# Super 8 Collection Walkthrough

So I'm just gonna go to the top view for 1 second so you can kind of get a better idea what's going on.
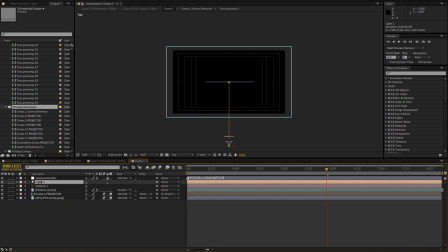4:18 The light in the comp is pointing and projecting against the background here, this dirty film plate.
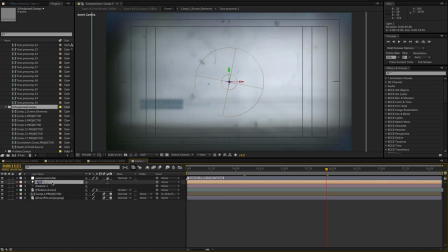4:27 Okay, and it's projecting comp number 1. Okay, much like a traditional film projector, it's projecting an image. And there's a few of them here, so I label them, you know, comp 1, 2, 3, 12, 15. You know, there's about 6 or 7 here off the top of my head.
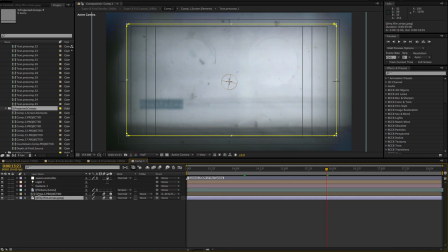4:48 And, you know, those are just stylized to give a softer projected look. And it's going to be no different when you want to change things up.
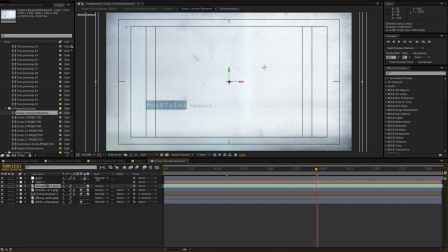4:56 You can just double-click inside the pre-comp here and change around your text, your video, you know, add whatever elements you want to.
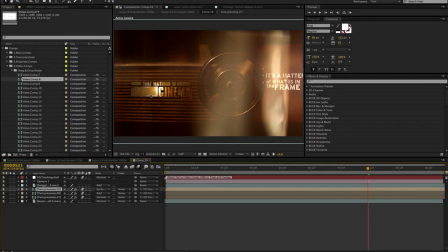5:11 In a majority of these comps, you are going to see a null layer on top called 2D tracking. And again, that's just the tracking data of that particular shot. So you're going to see in this case here, in we have this film projector,
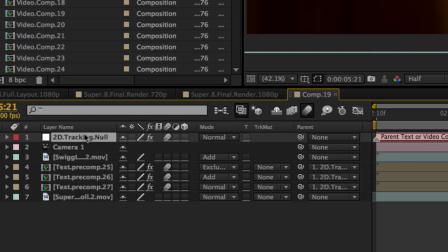5:29 and we have some text attached both to the left and right side. And these text precomps are just parented to that 2D tracking null.
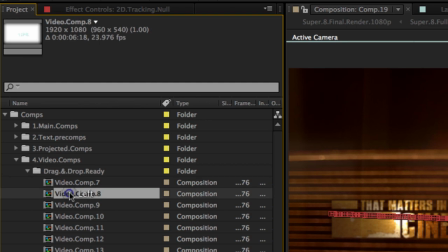5:37 So in this case, let's just say you wanted to attach a video comp to the tracking data. You can simply just go to your drag and drop ready folder, grab a video comp you haven't used yet,
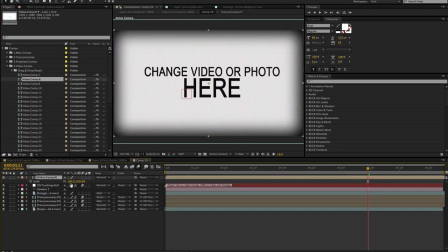5:52 drag and drop it, and just put it on the timeline here. So I'm just gonna scale this down a little bit.
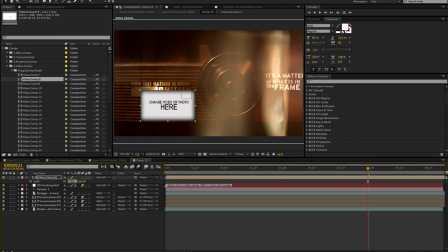6:00 Just move it over here, and it's about good. Move it under here for this, and I'm just going to put a little mask up top.
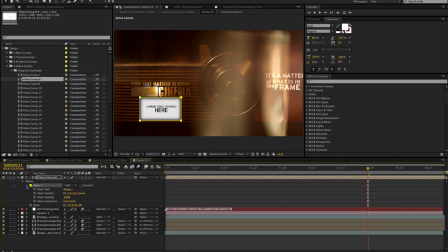6:10 I'm just going to get a little rectangle mask and apply that around the edges. I'm just going to feather the edges and bring the expansion in a little bit, just to soften up the edges a little bit.
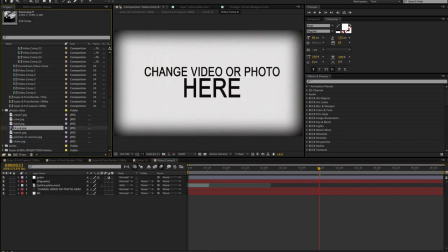6:23 Now I have my video comp ready. I can go ahead and just, you know, drag and drop a photo or video that you may have.
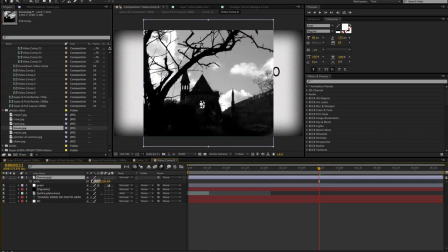6:31 I'm just going to use this here. I'm going to scale this up for just to fill the edges.
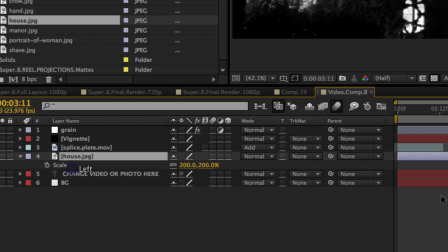6:38 And again, I'm just going to make sure I put this photo beneath my vignette and splice mat and grain.
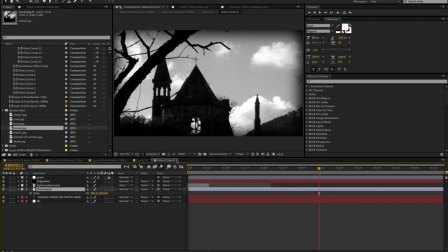6:43 That way it just kind of looks a little bit less clean. All right, so when you go back out into the comp, you're going to see your image sitting there.
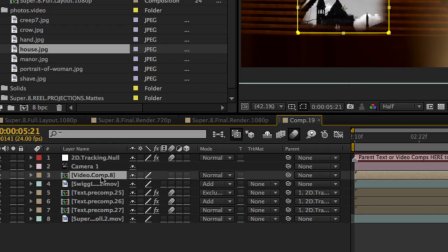6:52 What I want to do is parent my video comp to the 2D tracking null, so that now this video comp is going to move with my shot.
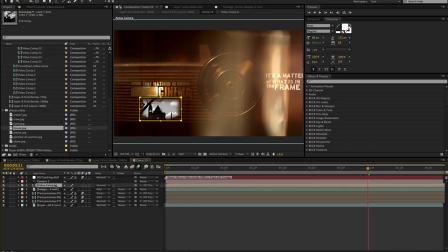7:04 And in this case, I'm just going to apply a blending mode,
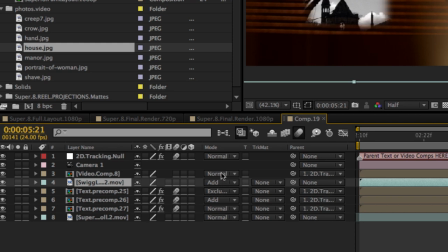7:09 and you're going to see in the majority of the mats that I use that specifically I'll use an add blending mode, maybe an overlay or even multiply.
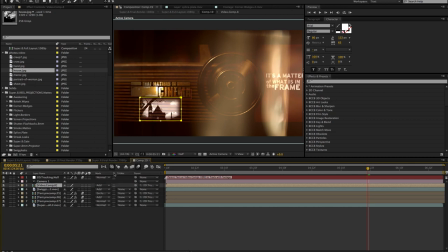7:17 But in this case, I'm just going to take my video comp and put an add blending mode on, so it just kind of bleeds into the projector a little bit. And again, make sure you just parent that video comp that you're using, or if you're using a text comp, just parent it to the tracking null.
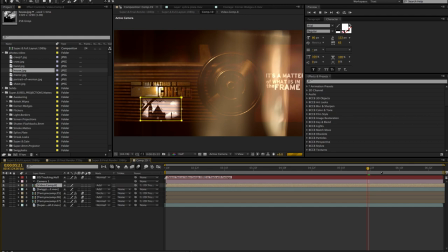7:35 And you're going to see that now that your video comp or text, whatever you apply to that 2D tracking null,
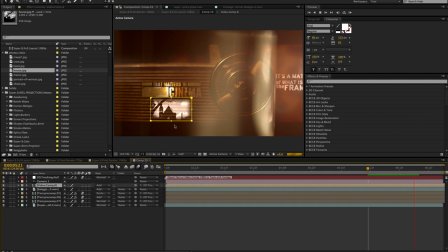7:42 is going to move with the particular shot that's in the comp.
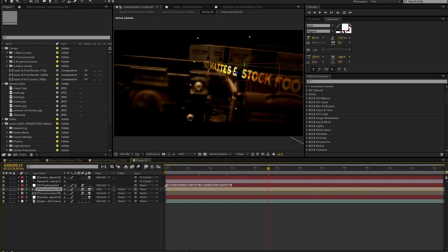7:55 So in a few of these comps, I went ahead and did some 3D tracking.
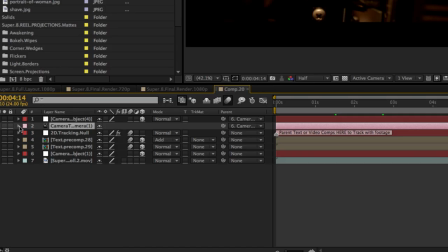7:59 And now this camera, it has all the 3D tracking data applied to it. And all that data is coming from this particular shot.
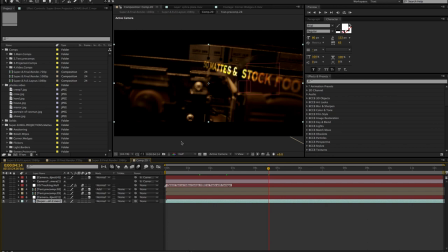8:11 So to go to a top view for 1 minute, you can see what's going on here.
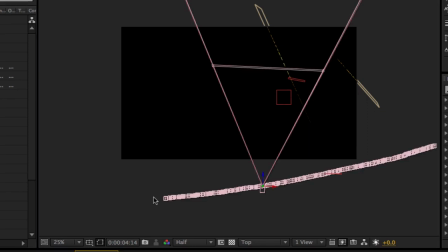8:15 The camera, as it does in the regular shot, just dollies alongside the projector.